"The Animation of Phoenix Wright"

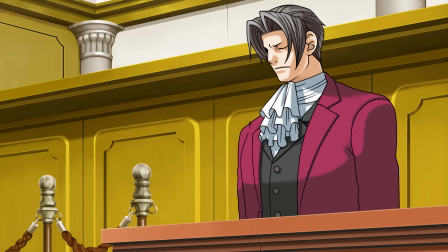(0:03)
Order, order, everyone. New Frame Plus is in session.
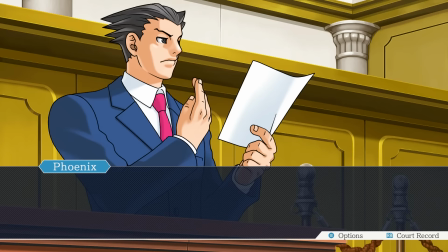(0:07)
By order of the patrons, we are here to examine the animation in the Ace Attorney series. So, before we begin, thank you to Marina De Moraes, Scout Hunter 546, and Arky Andruski for suggesting this very good topic.
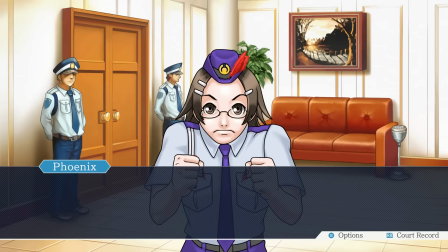(0:21)
Now, I realize that this might at first seem a strange series to make an animation analysis video about,
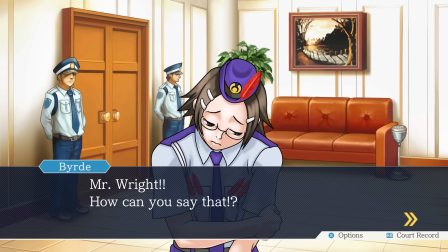(0:27)
because the animation in the Ace Attorney games is incredibly minimal. You could even argue that it is unnecessary.
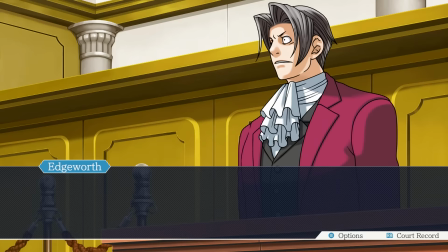(0:34)
Just a flourish, a light sprinkling of movement over top of an otherwise static visual novel.
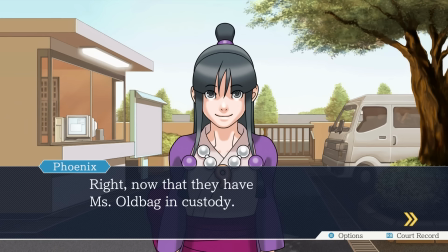(0:40)
But however non-essential the animation might seem, it is still an important additive element,
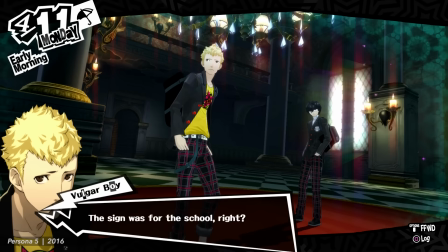(0:46)
and it's a big reason why Phoenix Wright games have proven so memorable.
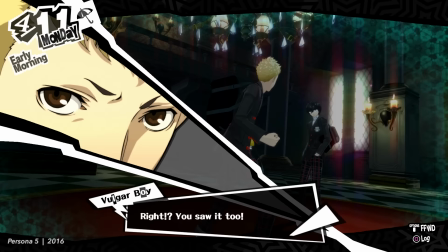(0:51)
Game animation is always a challenge of delivering the most bang for your buck,
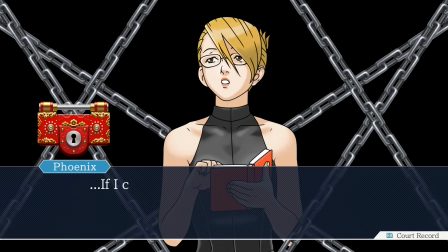(0:56)
and Ace Attorney's developers have historically had very little buck to work with.
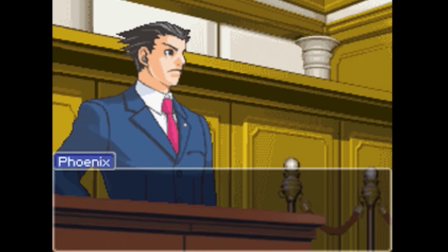(1:00)
This is a series whose visual identity has been shaped by its limitations. The first game was developed by a team of 7 people over the course of just 10 months.
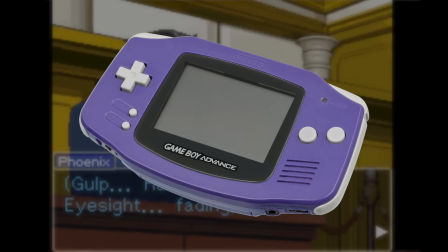(1:10)
The original Phoenix Wright trilogy was first made for the Game Boy Advance, of all things, and yet,
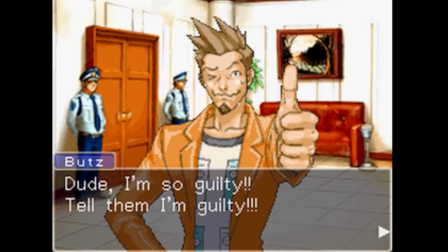(1:16)
despite all that, these games are loaded with expressive characters and silly charm. So how do these games manage to do so much using so very little?
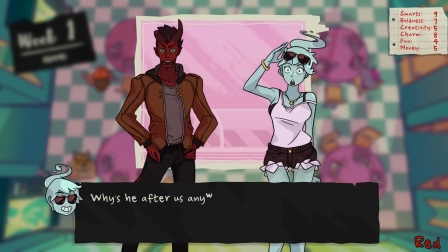(1:26)
To start, it helps that Shu Takami and his team chose the perfect presentational format.
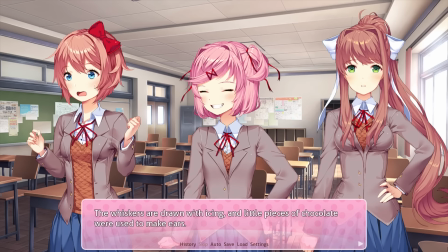(1:32)
The visual novel is an ideal genre for delivering an interactive story on the cheap.
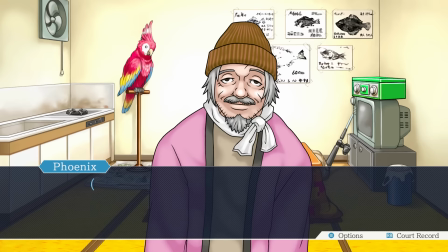(1:37)
I mean, all you really need is backgrounds, some static 2D character art, and a text box, and you can't get much more efficient than that.
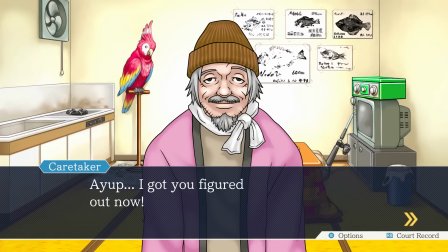(1:44)
And if all these games had was a handful of static poses and backgrounds in a text box, they still would have worked.
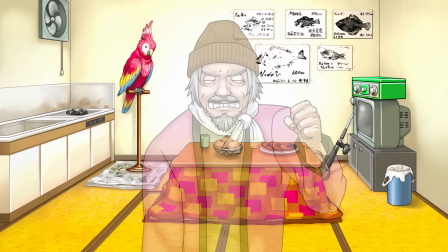(1:51)
I mean, lots of successful visual novels have been just that. But Ace Attorney does not stop there.
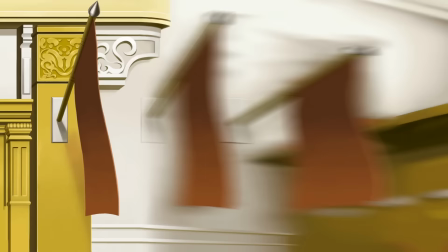(1:57)
The first thing that really sets Ace Attorney games apart from the pack is the quality of their pose design.
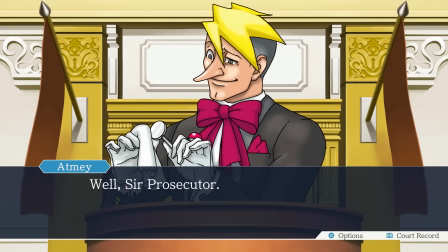(2:03)
Characters in these games only have a handful of poses each, and you're going to be staring at those poses for hours, so they have to be good.
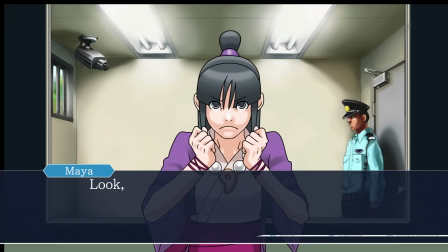(2:10)
And they have to somehow convey the totality of each character's personality.
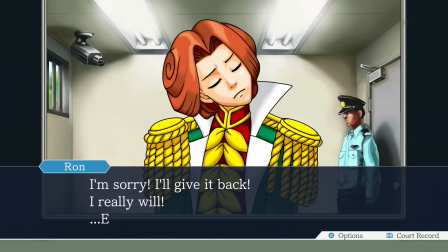(2:16)
Capcom's artists have to, essentially,
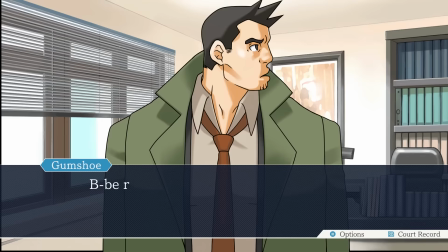(2:18)
take each character and condense all of their body language and all of their full emotional range down into just a few snapshots.
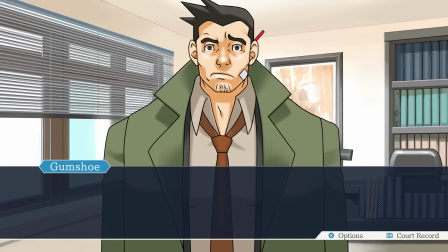(2:26)
And these games are so good at it. All these characters are so expressive.
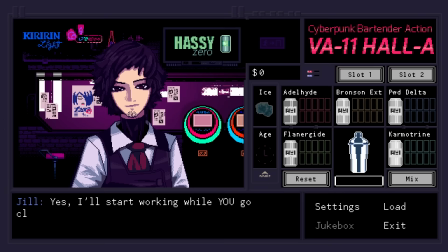(2:32)
So many visual novel characters will spend their entire game standing in these relatively neutral poses,
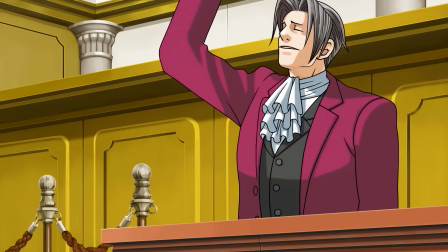(2:39)
letting the text and their facial expressions do all of the work. But not these folks. Just look at the range on Edgeworth's courtroom posing.
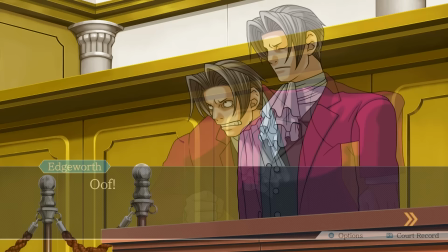(2:46)
You got neutral, smug, stern, assertive, very assertive, taken aback, exasperated.
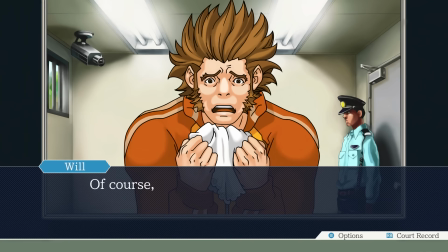(2:55)
That's not a whole lot of poses, and yet, he is larger than life. Every one of these characters makes an immediate, strong impression.
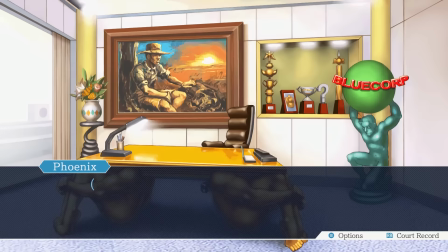(3:03)
Like, you don't need to read a single line of dialogue from Red White to know that you hate him.
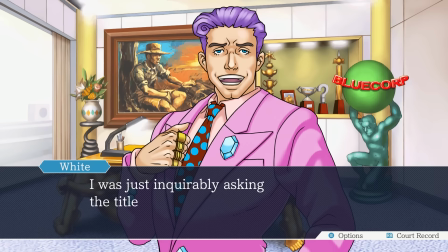(3:09)
Here, I'll show you. See? Just one glance at that pose and that smug expression, and you have all the information you need.
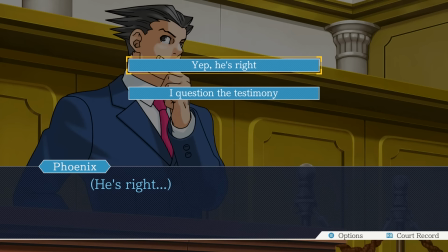(3:18)
Heck, this game has some of the most iconic poses in all of gaming.
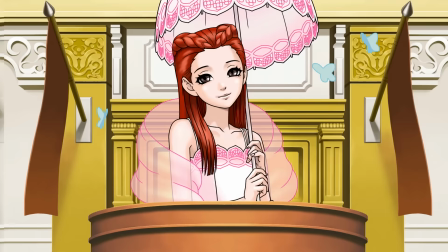(3:23)
You don't have to have played a single Ace Attorney game to recognize this.
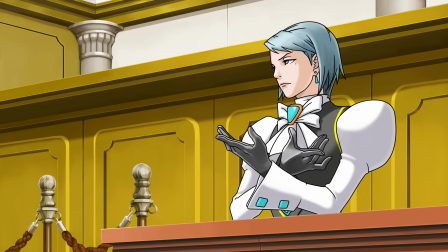(3:28)
This brings us to another important element that sets these games apart, their approach to limited animation.
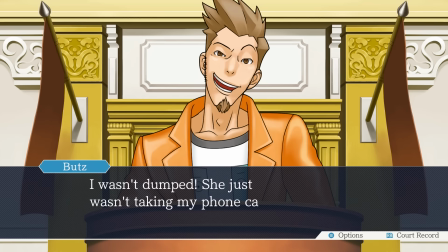(3:34)
Because, as you can see, these are not just static poses.
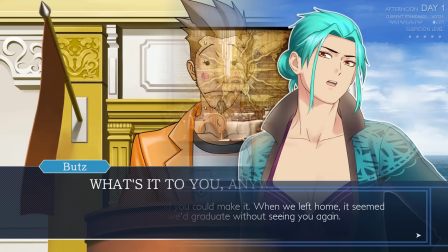(3:38)
Compared to a lot of their visual novel contemporaries, Ace Attorney characters actually animate quite a bit.
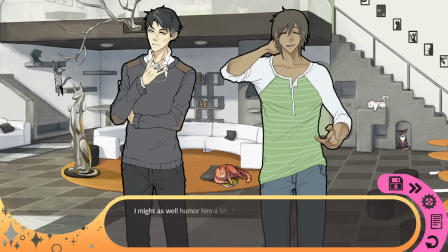(3:43)
You see, one of the common challenges for this genre is that you want your visual novel to be visually engaging, right?
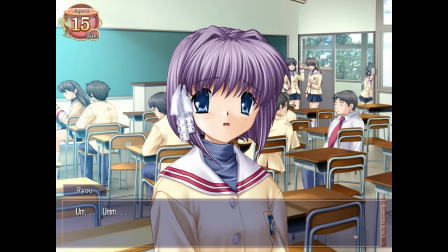(3:50)
Because static images can get pretty boring to look at after a while. But you got no money, so you've either got to accept that your game's just gonna look pretty static,
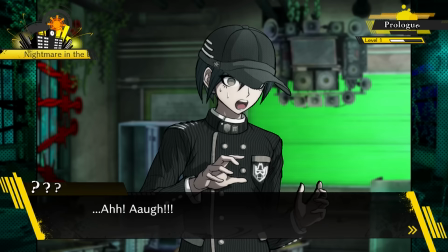(3:59)
and that's gonna have to be fine, or you've gotta figure out how to liven things up in a way that costs very little.